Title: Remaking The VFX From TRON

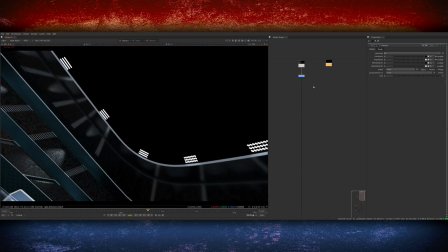493s
So moving backwards in the shot I start to work on adding some atmosphere and creating the light effects that will really bring the shot to life.
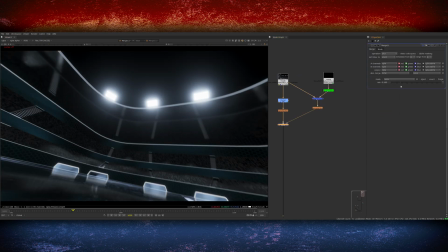499s
I isolated out the emission pass for the stadium and added some glow onto this to give the light some extra bloom. Then I did a really common compositing technique that you can do on top of the whole shot.
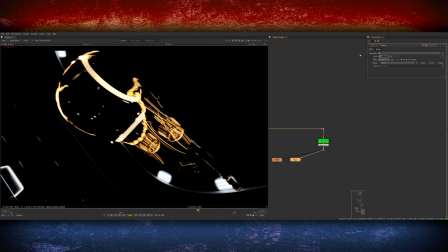507s
You add a keyer node and then crunch it down to cut out just the highlights and then do a load of different instances of blur, starting quite small at about 5 and then going up to 10,
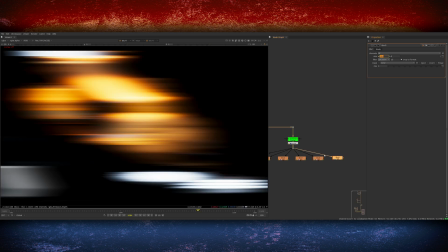515s
20, 40, pretty much doubling it every time till you get to 300 or 400.
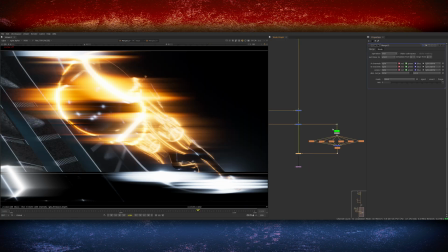519s
And then if you plus all of these together you get these really cool streaky almost anamorphic flares and you can then plus this subtly
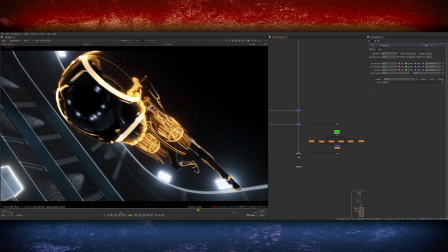524s
back over the top of your whole shot and you get some great light interaction and flaring coming off all the hot spots in your shot.
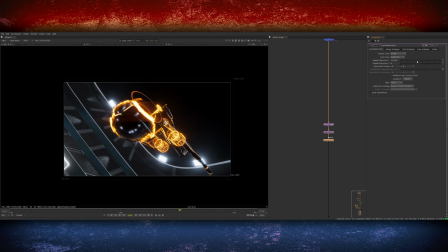530s
I rendered with overscan from blender so I can add some lens distortion onto these, especially this shot as the 3D camera is a 14mm lens so there will be lots of barrel distortion at the edges.
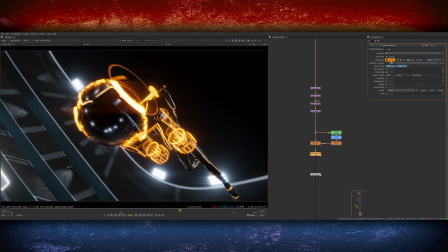539s
I also did a soft defocus and radial blur on the corners of the frame to add some softness and mess up the perfect look of the CG render and for the same reason added some chromatic aberration in the corners as well.
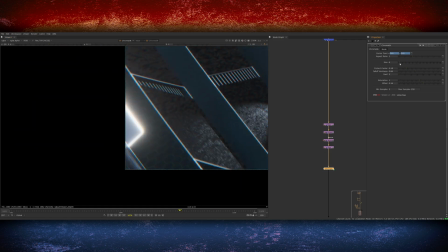548s
Because it's a very CG shot and there's not even a huge amount of colour,
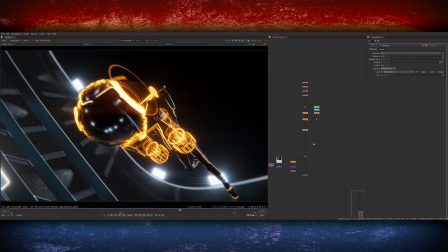551s
the renders on their own feel very sterile so it's important with a shot like this to go in and add loads of artifacts like chromatic aberration, lens distortion, lens flares, dirt on the lens, adding some organic imperfections of shooting stuff for real back into the CG and that's what really brings it to life.
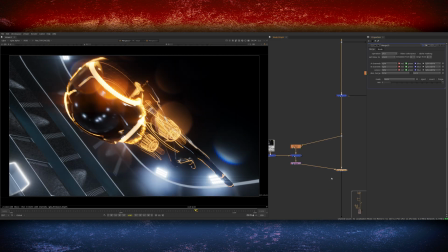565s
Speaking of which you can see me multiplying some textures of lens dirt over the top of the footage here so whenever there's light sources passing through the frame they pick up some dirt on the lens.
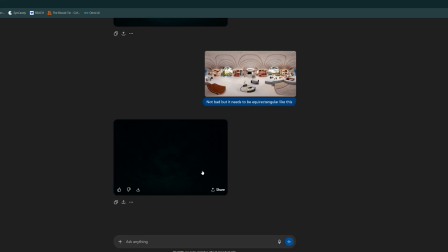573s
I also added a sky outside of the stadium. I actually generated this photo of some clouds using chat GPT because I was feeling lazy and didn't want to search for one.
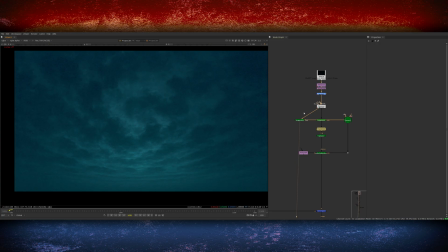580s
It wasn't quite the right perspective so I had to transform it into place and use a few different patches to make it work and then once it was in
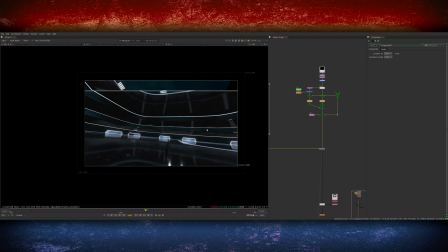586s
place I projected it on a 3D sphere and rendered it through the 3D camera from Blender that I imported into Nuke so it had the same camera move on it. It's quite subtle but it gives the sky some nice detail rather than being a flat colour.
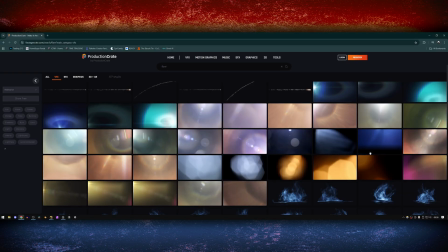596s
As a final finishing touch to the compositing I went back onto Production Crate and found some more elements of lens flares.
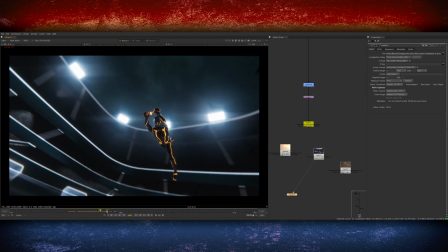601s
I was specifically looking for flares that had a similar movement to what was happening in my shots. I found a few really cool ones that had some flaring at the side of the frame so I put them into place,
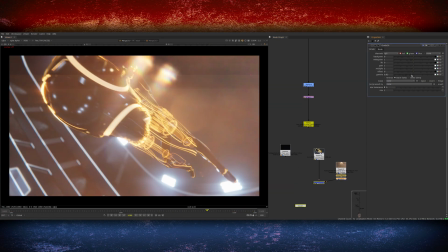610s
offset them to be at the right time and then graded them a little bit to be the same color as the hologram and then put this over the top of everything
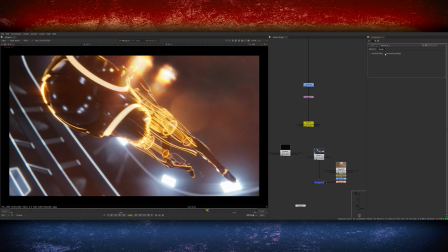615s
in the shot. Once the compositing was finished I brought the shots back into Resolve and added a color grade.
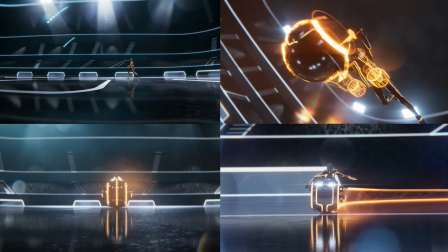620s
The shots already looked quite good out of Nuke so I didn't do anything too crazy.
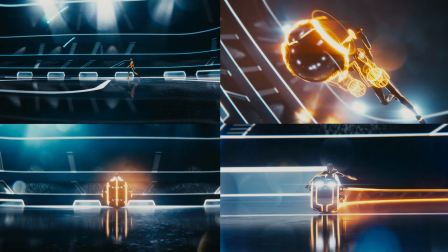623s
I added a small amount of contrast, a film print emulation to make them look a bit more cinematic and then quite a healthy dose of film grain.
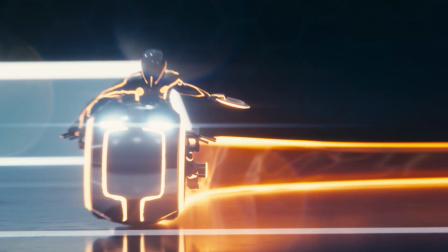629s
This was particularly important because I denoised a lot of the renders in Blender to make them cleaner so without any noise or grain they feel quite lifeless.
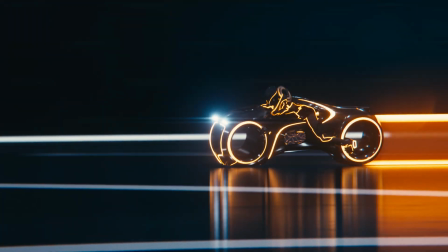636s
The film grain really brings everything back to life and and add some moving texture into all the blacks and the flat colours. And so finally, once again, here is the finished sequence.
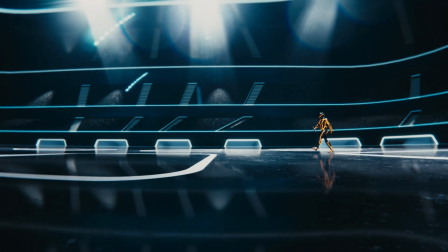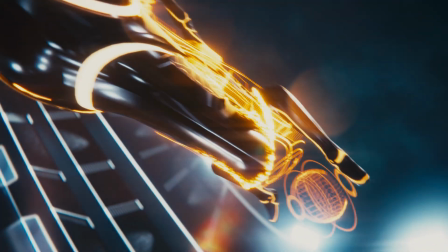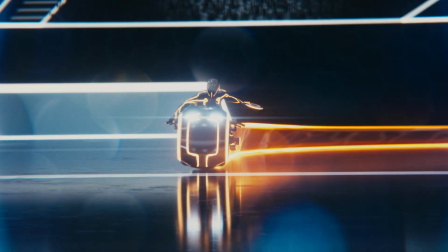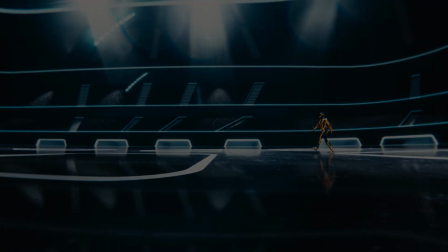663s
I really surprised myself at how much I enjoyed making this video. I knew it would be fun, but once I started seeing the hologram coming together, it was extremely exciting.
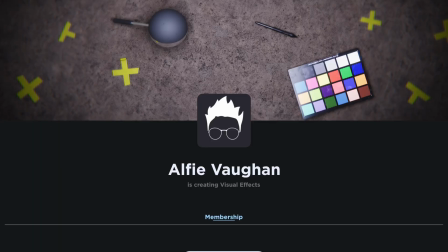670s
Hopefully you think it looks as cool as I do. Again, if you're interested, you can grab the project files on my Patreon, if you'd like to download this stuff and have a play yourself.
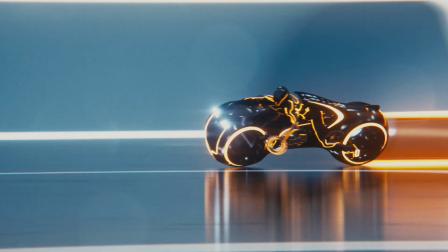678s
With all that said, thanks very much for watching. If you enjoyed this video, consider liking and subscribing, and I will see you in the next one.